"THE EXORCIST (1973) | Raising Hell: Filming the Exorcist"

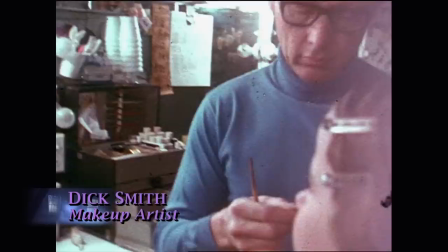The makeup was difficult for me.
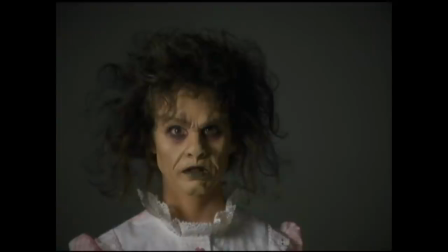Dick Smith, his biggest problem was taking such a gentle child's face that was round.
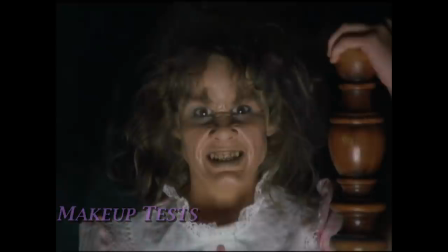How do I make this evil without it being a mask?
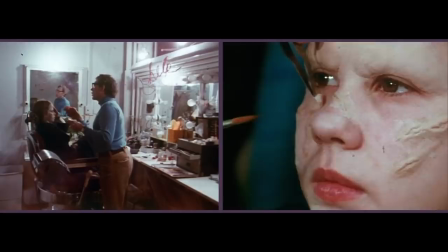Billy's vision was that people would recognize me,
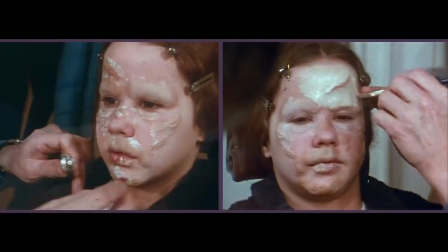and that was important, and everything got to be so minimal so that you would recognize.
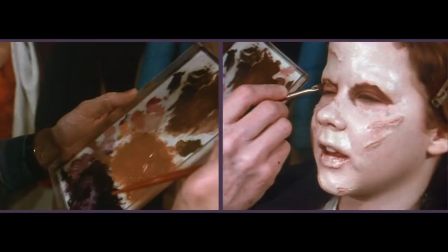It's more about scars and evil and the painting.
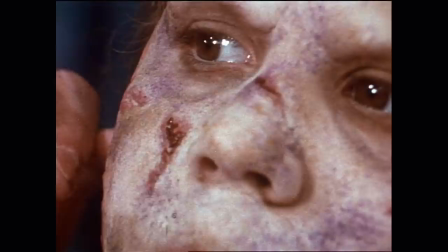But it was very, very difficult, very disciplined, and a lot of work,
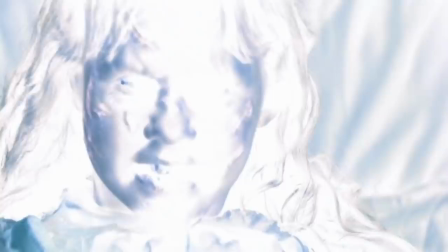and everything was very choreographed, very set, so that it could flow like butter with the actual filming.
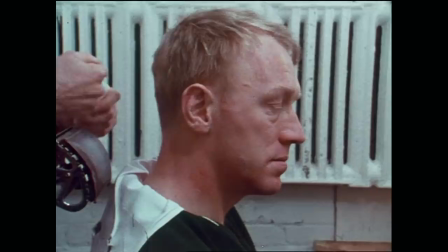When you see
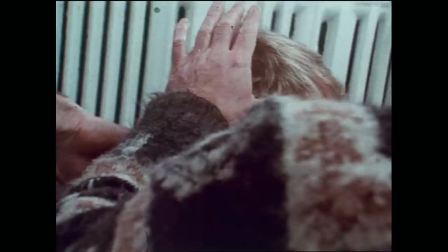how Max von Sydow is transformed from a young man into the Exorcist, it's amazing.
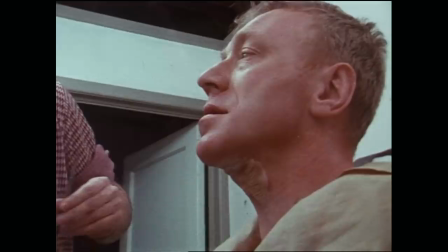My mother used to talk about at the end of the day when Max would take his makeup off and be going down the hall
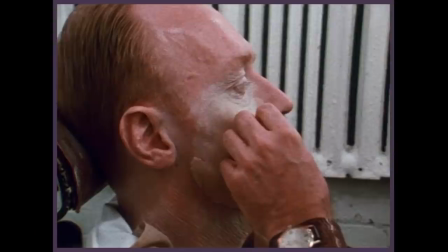and be all young and dapper and stuff with his blazer that they wore back then.
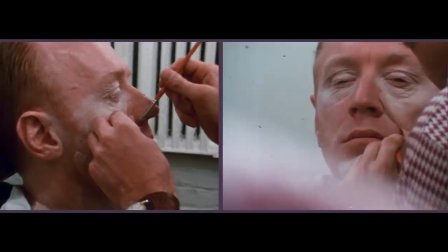And you didn't know it was the same person.
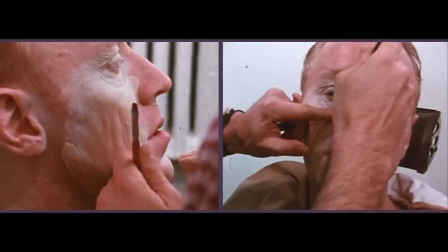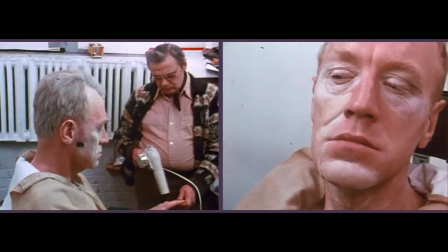But that's an actor's dream, is to play all different ages.
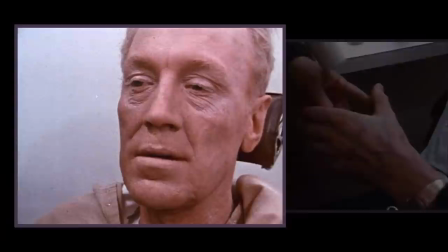And he had his own relationship with Billy Friedkin, which I got to watch, but it was very more disciplined in certain ways, I think.
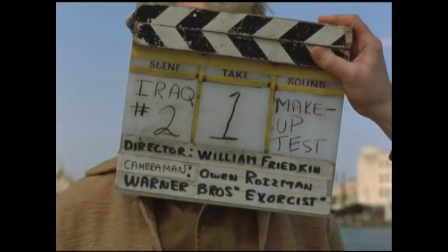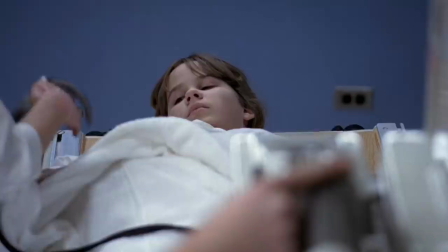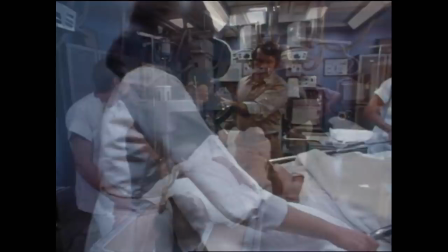I will tell you about what I believe is the sole cause of all those stories you heard about people getting nauseous,
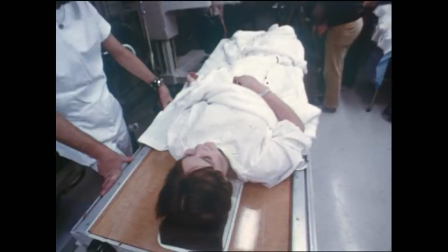people fainting, people screaming, running out of the theater, all that. It was not any of the horror that was taking place.
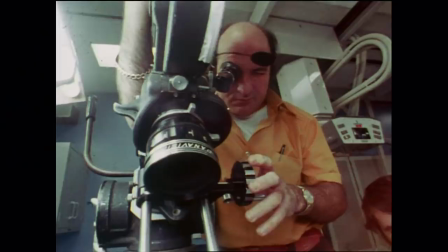It was, in fact, the medical science that was taking place. The arteriogram, which took place at New York University Medical Center with an actual radiologist and his assistant.
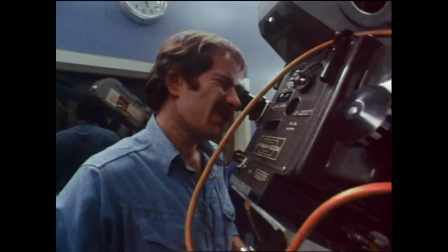Those scenes where they have all the tubes coming out and so on and so forth, that really, really gets to people.
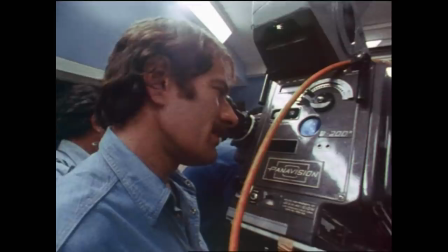When we went to the hospital, it was actually very easy to shoot.
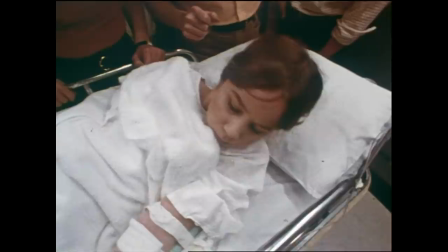And the reason was I used basically the lighting that was in the rooms because it was the way it looked,
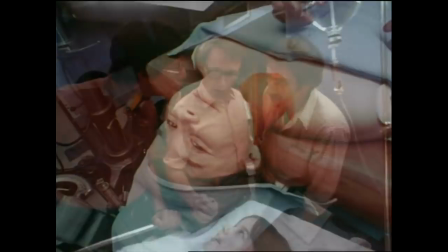and I didn't want to alter that. I saw the first press preview, and up the aisle from the front comes a woman holding her hand to her forehead, and I hear her saying, "Jesus, Jesus, Jesus." But what grossed her, shocked her, made her almost faint?
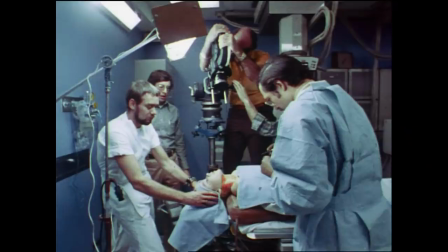The arteriogram.
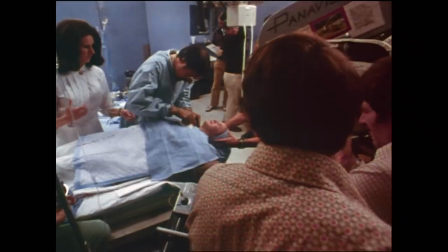Anytime I am more or less forced to watch the entire film, and I know that needle is going here and blood's going to go, I look down, I look away.
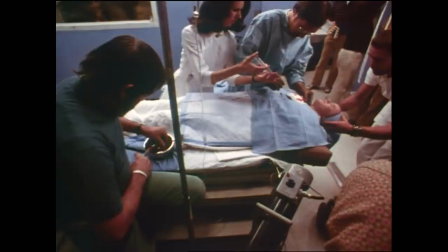Oh, it's horrid. The horror that medical science is putting her through is far worse than the demon.
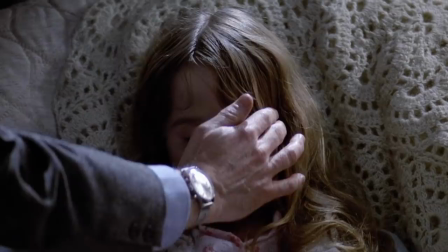I'm speaking to the person inside of Reagan now.
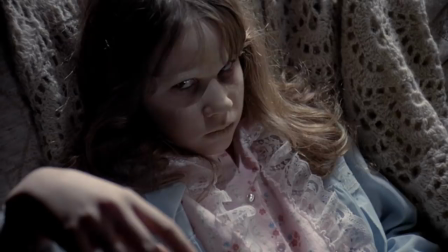In the scene with the shrink, where Linda grabs him and he falls backwards, Billy wanted to have a shot going all the way down with his face right to the floor. And so we had to figure out a way to shoot that.
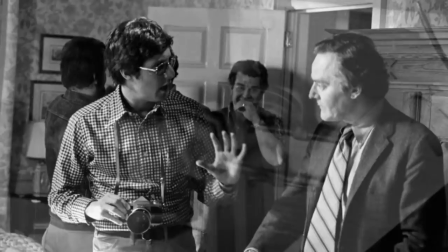So we had to come up with a rig. And I wish I could take credit for inventing the rig, but it was the grips that did it.
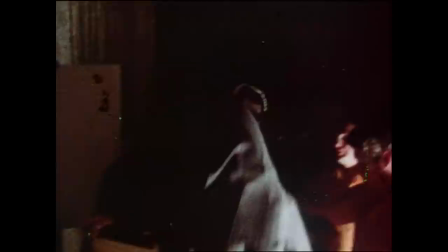I mean, we explained what the problem was, and they figured out how to do it.